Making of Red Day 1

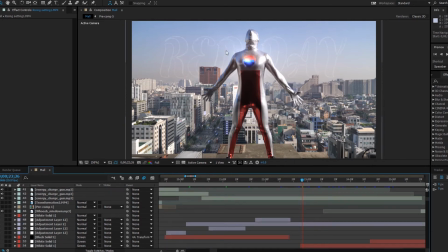I literally did wear this costume up on the roof on some Saturday morning.
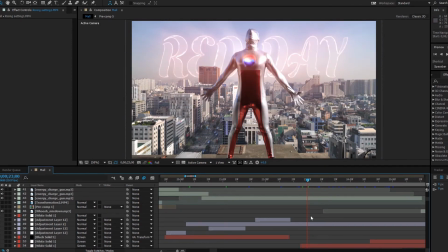I added the logo, the words in the background, and I cut it around so it looks as if it's kind of behind the city. I thought that would look cool. Where is that? Yep, see, you can see I cut it out.
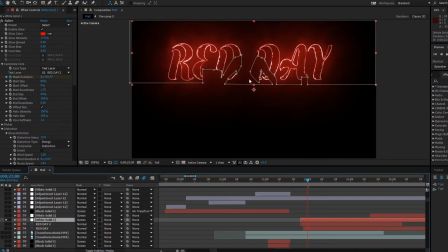Also behind me.
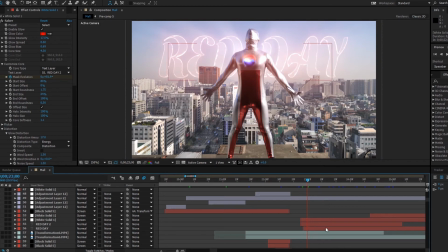Just a bunch of masking. Now, a couple things.
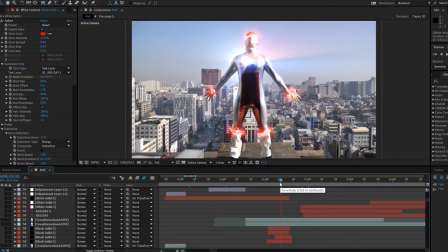So I transform. This was tricky because I had to stand in the exact same spot. And here's a little thing. When I'm wearing the costume, I cannot see out of it.
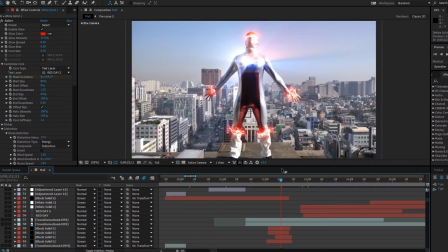So and my vision without glasses is terrible. So I had to be kind of sure about where I was standing. There was a different shot, a different take that I liked a lot better while wearing the costume,
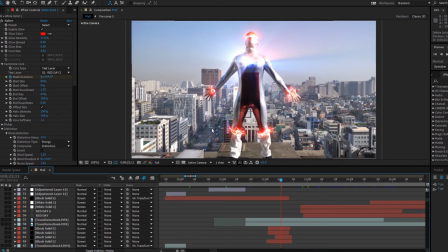but me wearing the costume and not wearing the costume, I was standing in a slightly different spot, so it didn't match. So I used this take, and I had the electricity effect. Kind of wish it went a little longer and was a little bigger, but there's not really enough time.
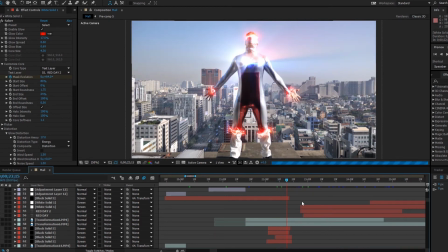And I have the glowing, yeah, all that nice stuff.
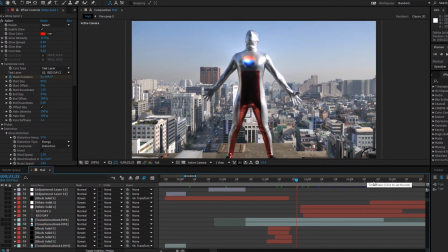Now, one thing that makes it look fake is then I sort of disappear and the background replaces me. But literally, all I did was take a shot, when I got down from there, the camera was still rolling, so I just took the shot of the background by itself and just phased it in. So it does give the appearance that maybe I'm not really up there, maybe it's fake. But I thought it was kind of cool. Like, you know, you're kind of zooming through me and looking out at the city. I wanted that effect, and I like how it came out. This was me at Yoido,
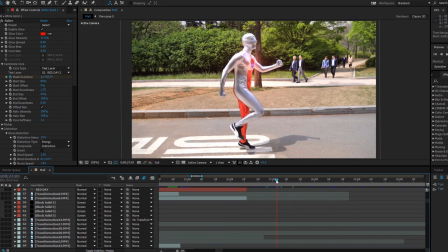and I was really kind of skipping along, and there were business people, and nobody really cared.
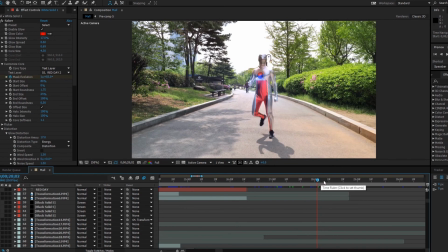It was fun, it was amusing, and nobody really cared.
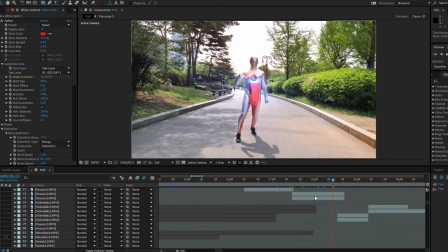Now, one thing, all I added was the light rays. It's a subtle glow, but what I like is the combination of blue and red, like it's focused right on the center there.
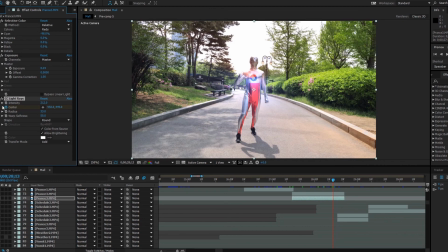So can I isolate that? Not really, no. So like I can change it to just white light, but right now it's projecting whatever light it's centered on. So it's half of the red and half of the blue.
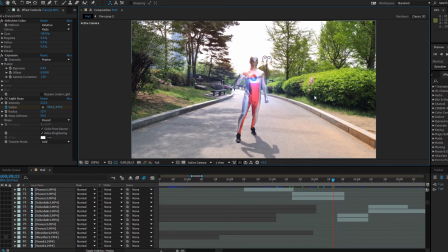And I like what it adds, because without it, it just looks kind of like whatever. It's not bad, but it also directs more focus at me. I mean, people would be looking at me, but I feel like it brings the center, the composition, like the lightest point.
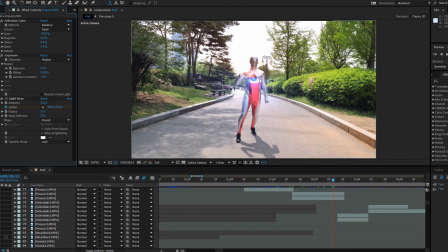Well, the lightest point's the background, but you know, the lightest point of objects in the frame is me.
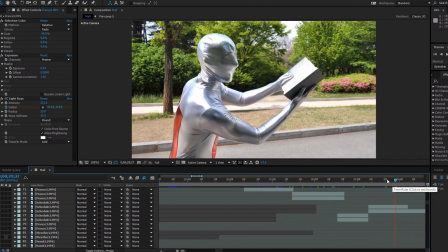Same as before. One thing, so my mask,
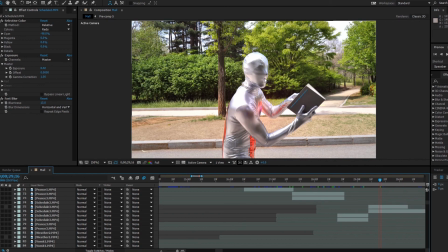I cut a hole in there so I could breathe. And then I covered it up in every single shot. It's very subtle. I don't think anybody was like, oh, that mouth looks fake, because I could just kind of make it general gray and nobody would know the difference.
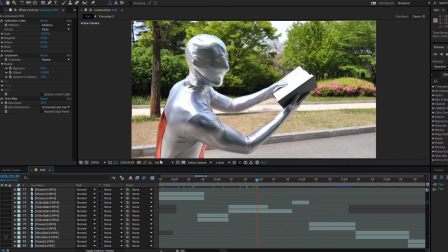And it looks better this way than seeing this garish, badly shaped hole. It would be kind of distracting. I thought it would be distracting.